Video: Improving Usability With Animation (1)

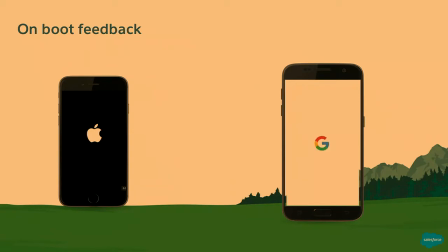488s
We recently acquired a Google Pixel to do some testing here at Salesforce, and the first time I turned on the Pixel, I saw this really beautiful and joyful animation. It turned a moment that was normally associated with anxiety and impatience into a moment of delight. Not only did Google let me know that the phone is working, it's on, it's loading,
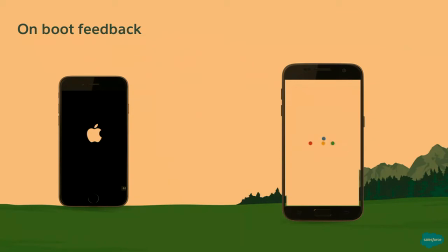506s
but they used this moment to strengthen their brand and provide something playful for the user.
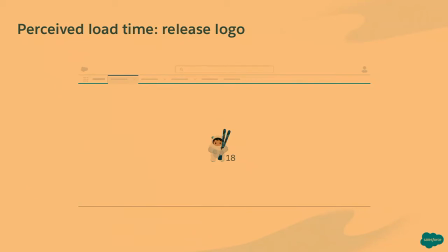513s
An example we love here at Salesforce is our release logos. So anytime you've logged into Salesforce, you've probably seen one of these, whether it's Astro or Sassy Seagulls. But we use this as not only a way to strengthen our brand, but it aids in perceived load time for the user.
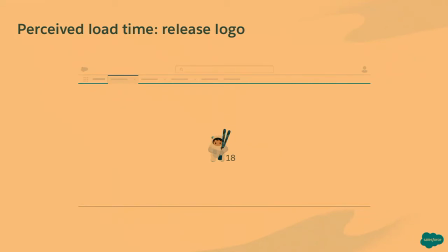528s
Imagine if you logged into Salesforce and you just saw a static white screen for 5 to 7 seconds while we load all your data and tools and instrumentation. Instead, you get to see this joyful release logo. It lets you know what release you're on and gives us the time to load your relevant information.
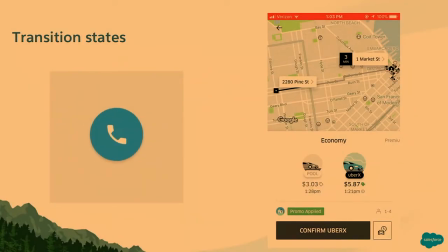545s
Another use case of animation is in transition states. So oftentimes, the user is trying to perform an action in an application, and after it performs the action, there's nothing left for the user to do but wait.
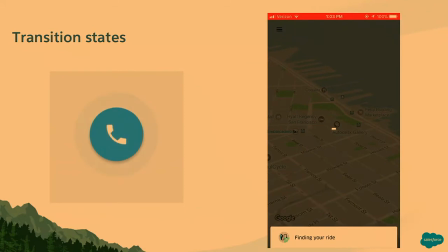556s
Often these moments can be accompanied by anxiety and impatience, but having a simple animation can let the user know that something is happening. On the left, we see this radial movement of a Google Hangout call being placed. In doing this, the user knows that the other person is being reached and there's nothing left for the person to do.
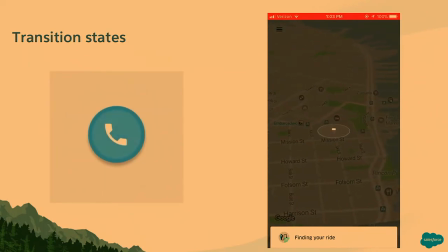573s
That same pattern is repeated on the right with the radial movement in an Uber. When you're calling an Uber, a lot of times you're waiting for that Uber to be matched and you want your car, and that simple radial movement lets you know it's working and something is happening in the app.
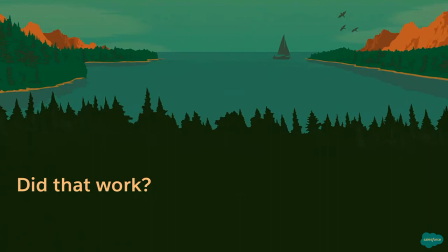589s
Another design challenge that animation solves is, did that work? Confirmation of user tasks.
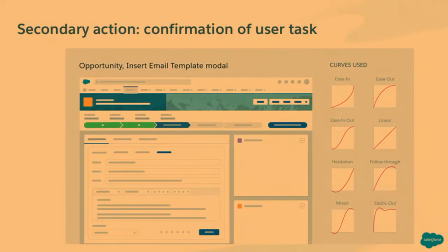594s
In this case, a user is trying to send an email.
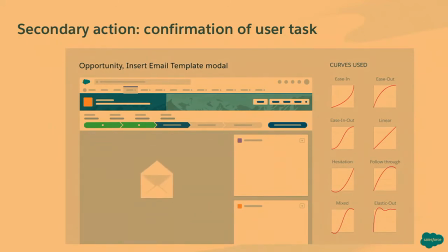598s
On submit, the entire email template morphs into an envelope and gets sent off into the cloud.
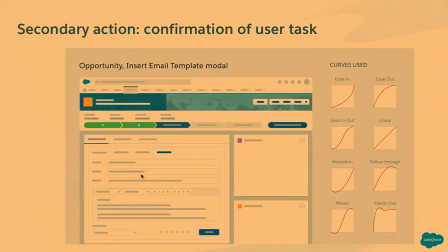603s
A few really subtle things are happening here. Not only are we confirming that the user's email was sent,
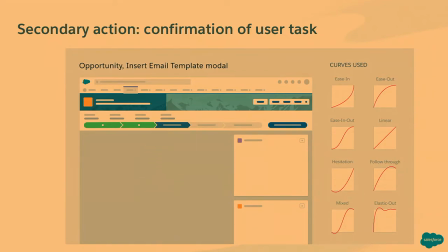609s
but we're bringing in our own brand here that we're sending off data into the cloud and differentiating it from traditional email clients like Gmail or Yahoo. We're confirming this again with the toast that drops down, so if a user chooses to turn off animations, they still get that relevant information.
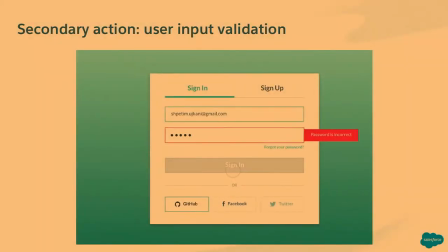625s
We see this all the time through user input validation.
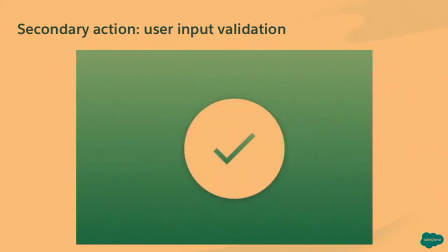628s
In this case, if a user enters an incorrect password, rather than pressing submit and then having to re-enter the entire form,
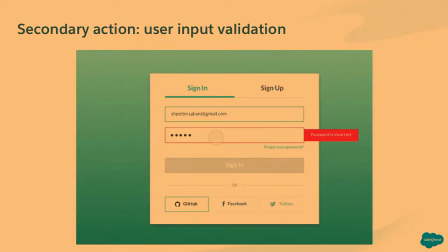635s
animation takes advantage of the real estate that's already on the screen by letting the user know that something's incorrect.
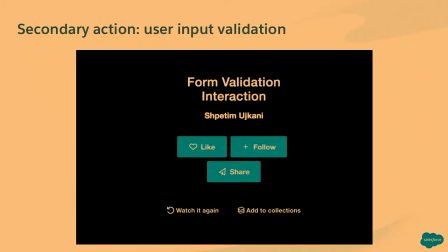641s
On success, they're greeted with this big check mark of success, and they get that validation that what they did was correct.
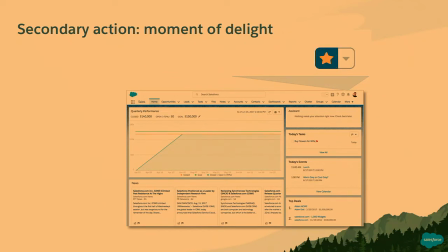649s
In addition, animation can be used to bring a moment of delight into a product that generally is rare, especially in an enterprise app like Salesforce. Favoriting a page not only confirms that, yes, you successfully favorited the page, but we're now associating this moment of delight and this repeated pattern into the product.
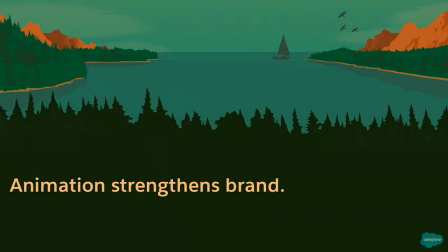668s
So animation not only solves design challenges for the user, but it strengthens the brand of your product.
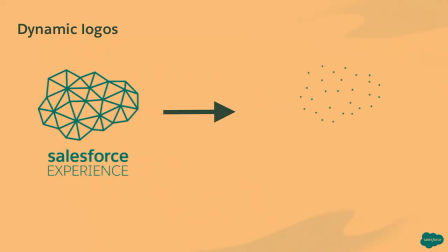673s
Let's take a look at a few examples. So one really easy example of this is through dynamic logos. On the left, we can see our static logo of the Salesforce experience, which is a great logo. I like this logo. But on the right, we see this logo totally come alive.
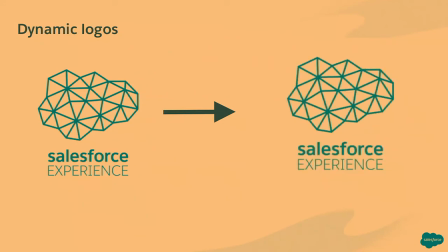688s
So it starts with LED electrons, symbolizing intelligence in our product, breathing a little bit, symbolizing that our product is dynamic and growing and constantly changing. Together, when it expands, it forms our geometric cloud, referencing that we have this huge ecosystem of products, and together they combine to build our Salesforce experience.
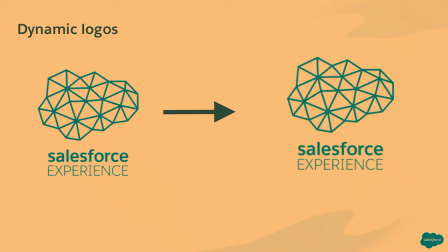706s
So in a really simple animation, we are conveying many messages of our brand, which I think is much more powerful than the static logo on the left.
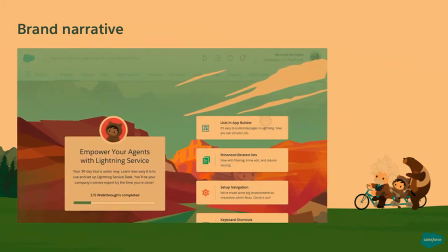717s
Another example of strengthening your brand is using places in your app that you're not showing data to your customers,
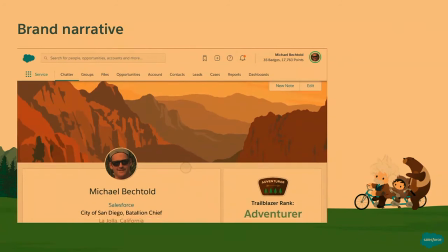723s
or it's not being used for a graph, but you're bringing in themes from other parts of your product into the application.